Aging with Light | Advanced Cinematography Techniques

Welcome to 4-Minute Film School. My name is Valentina V, and today we're going to be talking about how to make someone look younger or older using only light. Let's go.
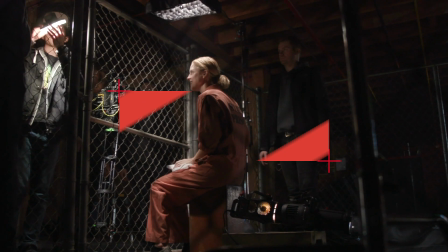Hey, today I'm with Jon Salmon. He's a cinematographer here in Los Angeles, and he's lit many a famous face like J-Lo and Drake, Patton Oswalt, just to name a few. And it makes perfect sense that he's here for this episode because it's all about lighting faces, specifically using light to age people up and age people down.
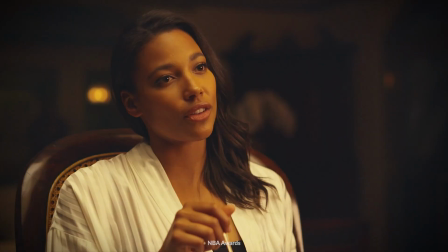So Jon, what are some rules of thumb that we should be aware of when using lighting to manipulate age?
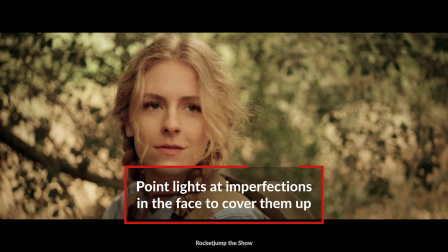So a few things for you guys to remember. One, lighting is a lot like makeup. So if there's a blemish or something you're trying to hide, often we'll point a light at that blemish to erase it.
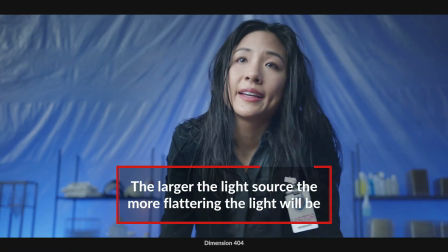Like concealer with makeup. Exactly. Also, the larger the source is, the more flattering it'll be. It's kind of like applying a base to someone's face. It softens things out. And lastly, the closer the light source is to the person's eyeline, that will also make it more flattering. So the eyeline where they're looking, Exactly. You gotta get the light close. Put the light where they're looking. All right, let's take a look at the first setup.
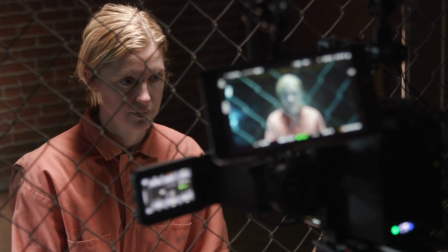Okay, so our first setup, what kind of look are we going for? I wanted to go for like a sort of horror meets silent film kind of vibe, grimy and spooky.
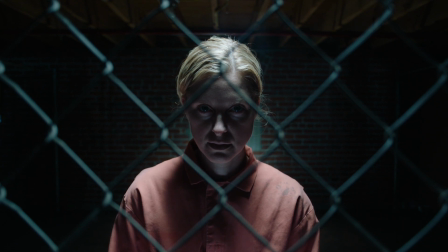The whole point is to make the actress look older, but the first light you placed was actually for location purposes. What was that?
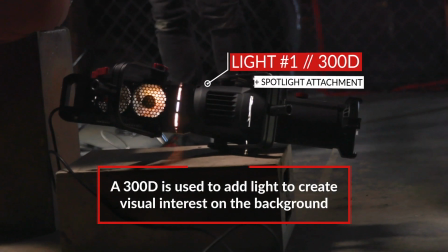The first light I placed was a 300D with a spotlight attachment directly behind the actress, pointing straight back and creating a pool of light on the floor that kind of skipped up into an ombre effect.
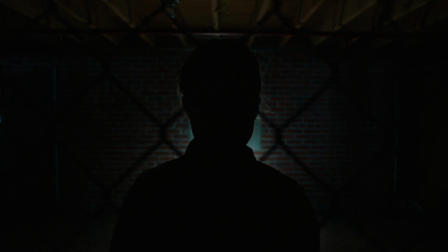It kind of creates a natural vignette on the brick wall behind her. Why do we need that to achieve that effect? Yeah, it's kind of like putting on like a long lens. It narrows the light into a really sharp funnel that you can shape however you want to. And for our purposes, it allowed us to have a really specific hot pool of light right in the spot we wanted directly behind her where it would skip up really nicely.
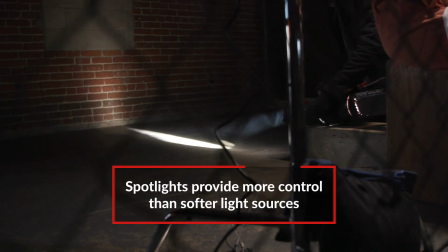So you can control the light and also the spill off, and you could create that little halo. So the second light that you placed was actually for the purposes of looking old or looking unflattering.
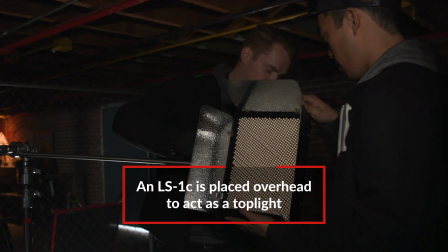What was that? That was the LS1C with a chimera, control grid, and diffusion, placed about 2 feet above the actress, almost directly above her.
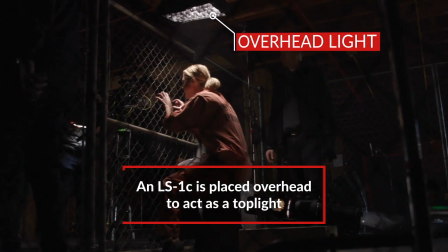We wanted to do that because that's one of the most unflattering places you can put a light on somebody.
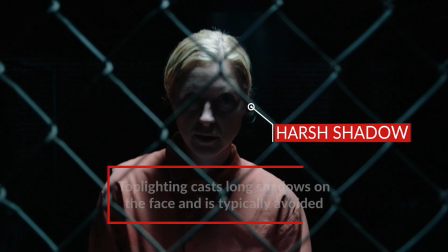It rakes down, it shows off the imperfections, any wrinkles, anything like that. It also creates raccoon eyes.
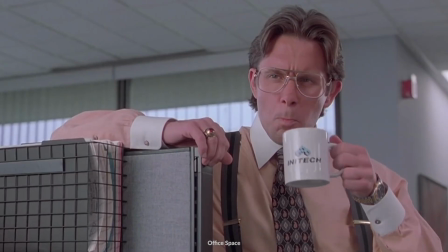Yeah. So it can be really dreary. In an office, like you always have that top light, it looks really gross.
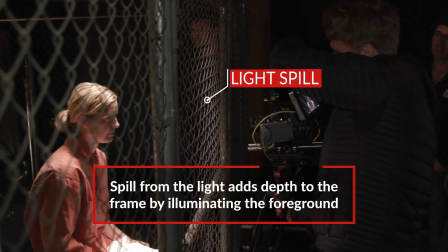But what I like about this light that you placed is it also pinged off the cage in the front. And it was kind of like a 2-for-1 light, both on the talent and on the environment.
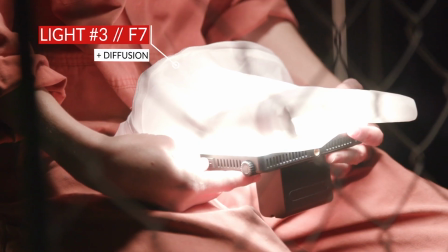So for the third light, I noticed that you had a little light panel that was like right in her lap. What was that light? So that light was an F7 and it was wrapped in diffusion. We literally just set it in the actress's lap. My idea was basically like if flattering light is normally in this frontal kind of direction, you want to do the opposite if you want to have unflattering light.
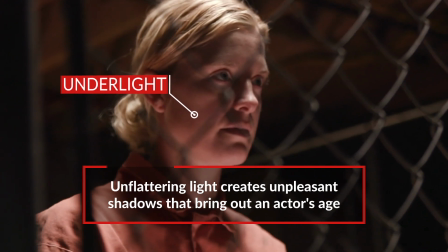You want to bring out as many imperfections. So I put one light on top and one light on bottom. Also, I was trying to evoke the horror genre a little bit. So uplight is a classic thing to do in old horror. And then lastly, I staged the actress to kind of look down and then look up with her eyes.
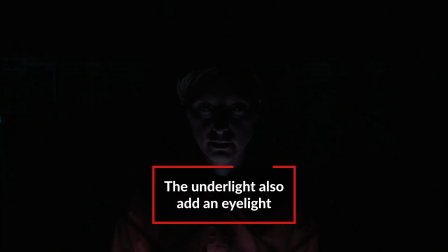So she just had a tiny dot in the very bottom and had this really kind of creepy, dreary effect. It's like Kubrick-y. Yeah, I like it. Let's take a look.
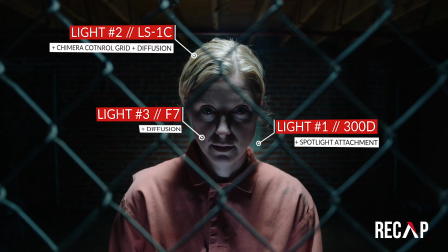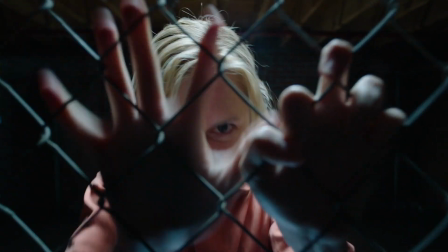So for the second setup, you're not trying to make the character look older, you're not trying to make her look younger. What's the point? So the idea here is a happy medium. I want the light to be flattering and favorable to the subject, but I also still want a dramatic feel.
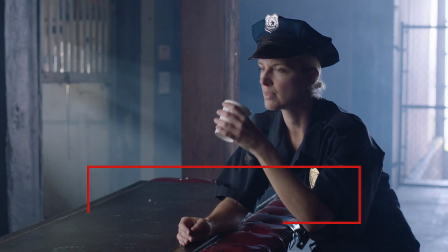I want something moody. I don't want to just flatten her out, but I want her to look her best. It's whatever the script is really calling for, but in this instance, I thought it'd be interesting to show a character with a lot of conflict. That's why I made it a cop at a bar. So I noticed that for your key light, you actually used 2 lights and you made them work like one continuous light.
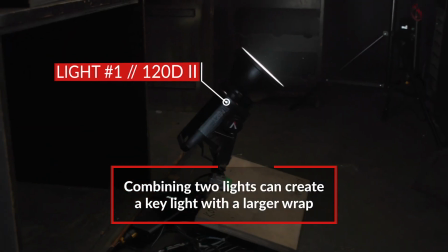How did you do that? What I did is I took 2 120Ds. I had one going into a bounce further from the eyeline, and then closer to the eyeline, I had a 120D going through a light dome.
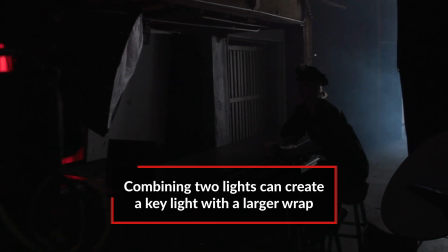So it was a way of kind of wrapping the key.